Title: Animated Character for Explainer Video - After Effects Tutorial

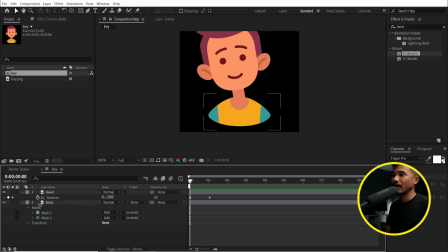So it's a very simple expression here. We're gonna add an expression which is very simple.
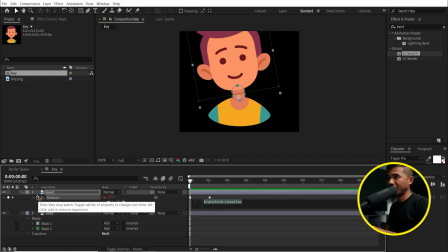Hold on Alt and click on the stopwatch and type in loop out, which is this. You can select this and inside quotes you write in ping pong,
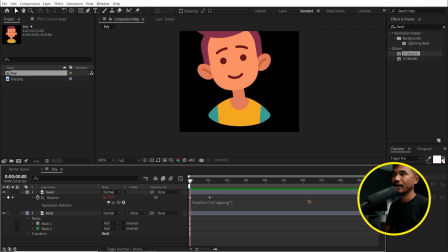so it's there and click it away and the animation will repeat like this.
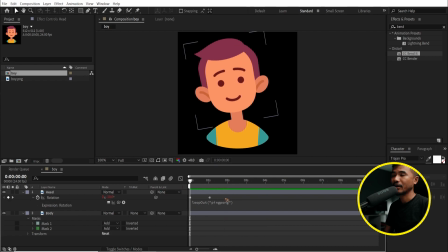But the problem now is that the keyframes are not smooth, so select all these keyframes, hit F9 for easy ease, and if you play back, see that you have a very smooth animation.
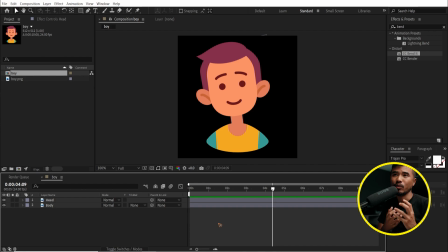All right, let's move forward and make this character turn into a lively, you know, character by adding some eye blinks, okay? So what I'm gonna do is I'm gonna select this pen tool with no stroke,
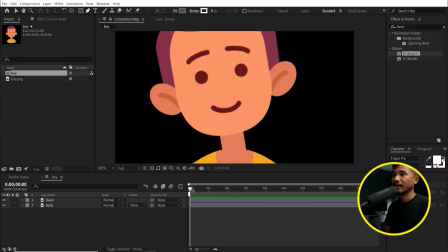and I can pick a white color for now and move the time indicator where the head is straight somewhere here,
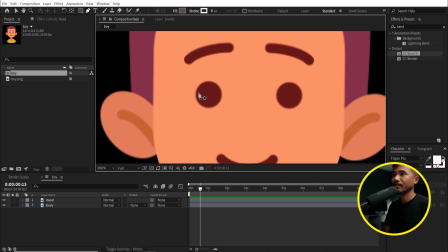and I'm gonna draw a line here, hold down shift and here, okay? Maybe the stroke is 8, okay, that's fine. And if I rename this blink, all right, so collapse this, go to the contents, shape,
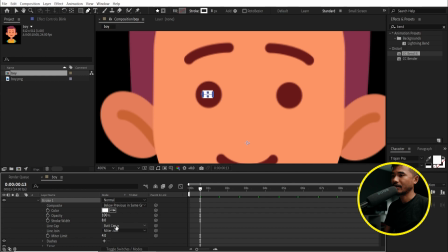and go to stroke and change this from butt cap to round cap, and I'm gonna duplicate this shape, okay? Control D to duplicate it and go to the transform,
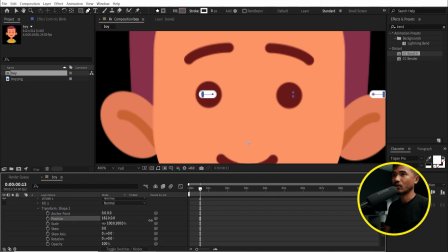and I'm gonna change the position to the right side, which is somewhere here, okay? And one more thing I'm gonna add is that selecting on this blink layer,
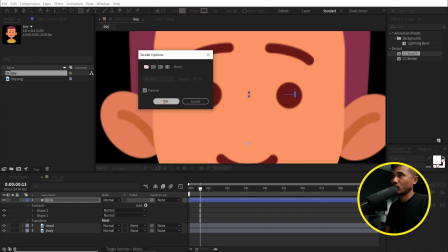select this rectangle tool with no stroke, and I'm gonna select a color of the skin, hit okay.
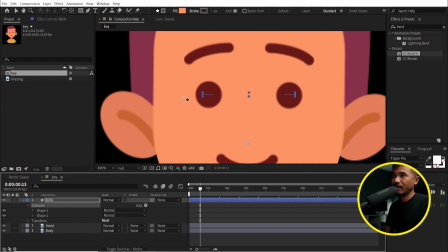Make sure you are in this layer and draw something like this. And here inside the contents, drag this rectangle one at the bottom of all the layers and shape
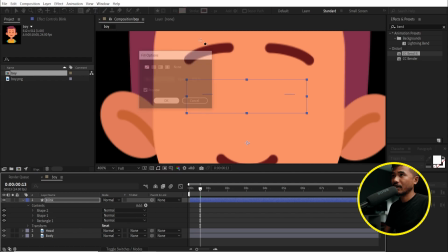1 and 2. We don't need any fill, and a stroke of this color.
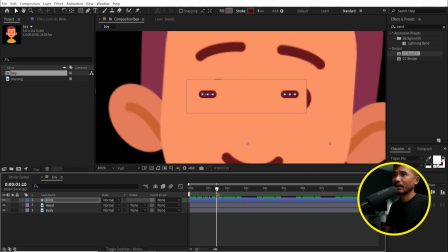And if I play it back now, you can see it's static, it's still there.
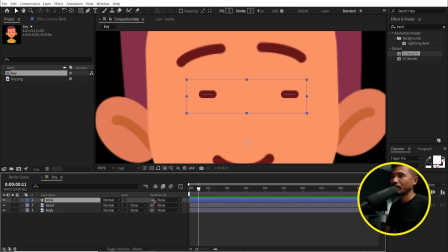So we're gonna link this layer to the head, okay? So pick whip to the head, and you can see that it's linked there, okay?
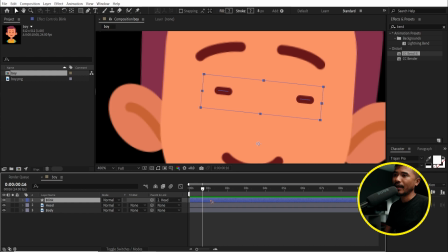So we're gonna go somewhere here and select this layer and trim this off by holding down Alt and
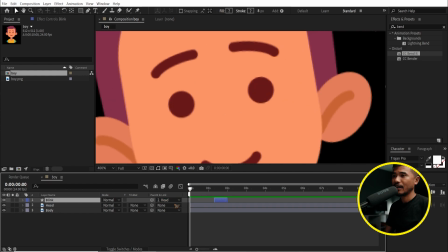close square bracket, and I'm gonna move it somewhere here. And if I play it back, see that?
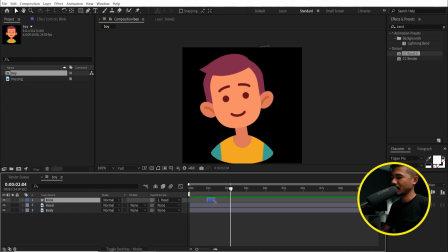Can make it short, see the eye blink, duplicate, and you can just randomly place it in the scene like this, or make it even shorter
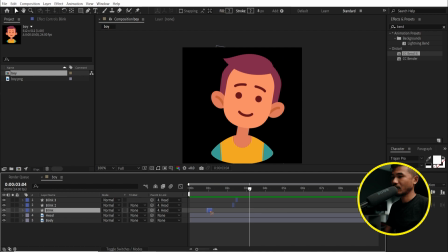like this, okay? Randomly, you know, you can just duplicate and place it randomly in the scene, something like that.
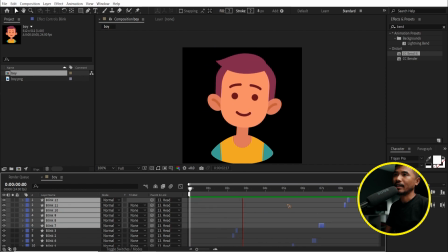If you play it back now, you can see that the character is more lively like this, okay?
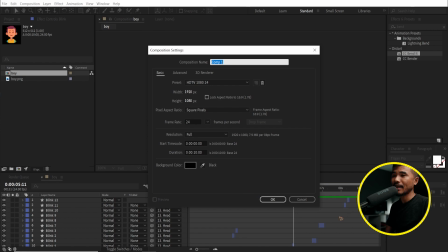So let's create a new composition and main comp,
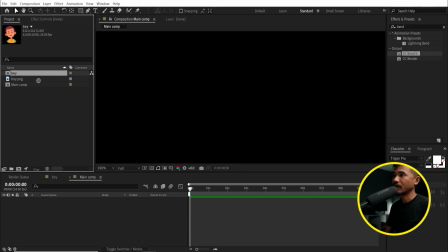hit okay, and I'm gonna drag this boy inside that comp and create a new
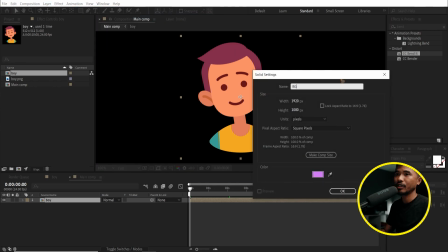solid, which is the background BG, hit okay, move it below all the layers,
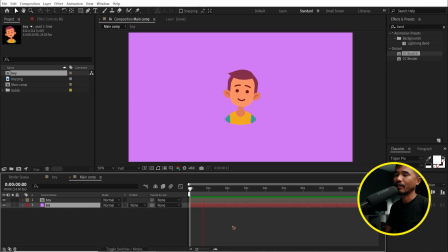and you have this animation. And you can animate this boy and place it and size it anywhere you want, the animation will still remain the same.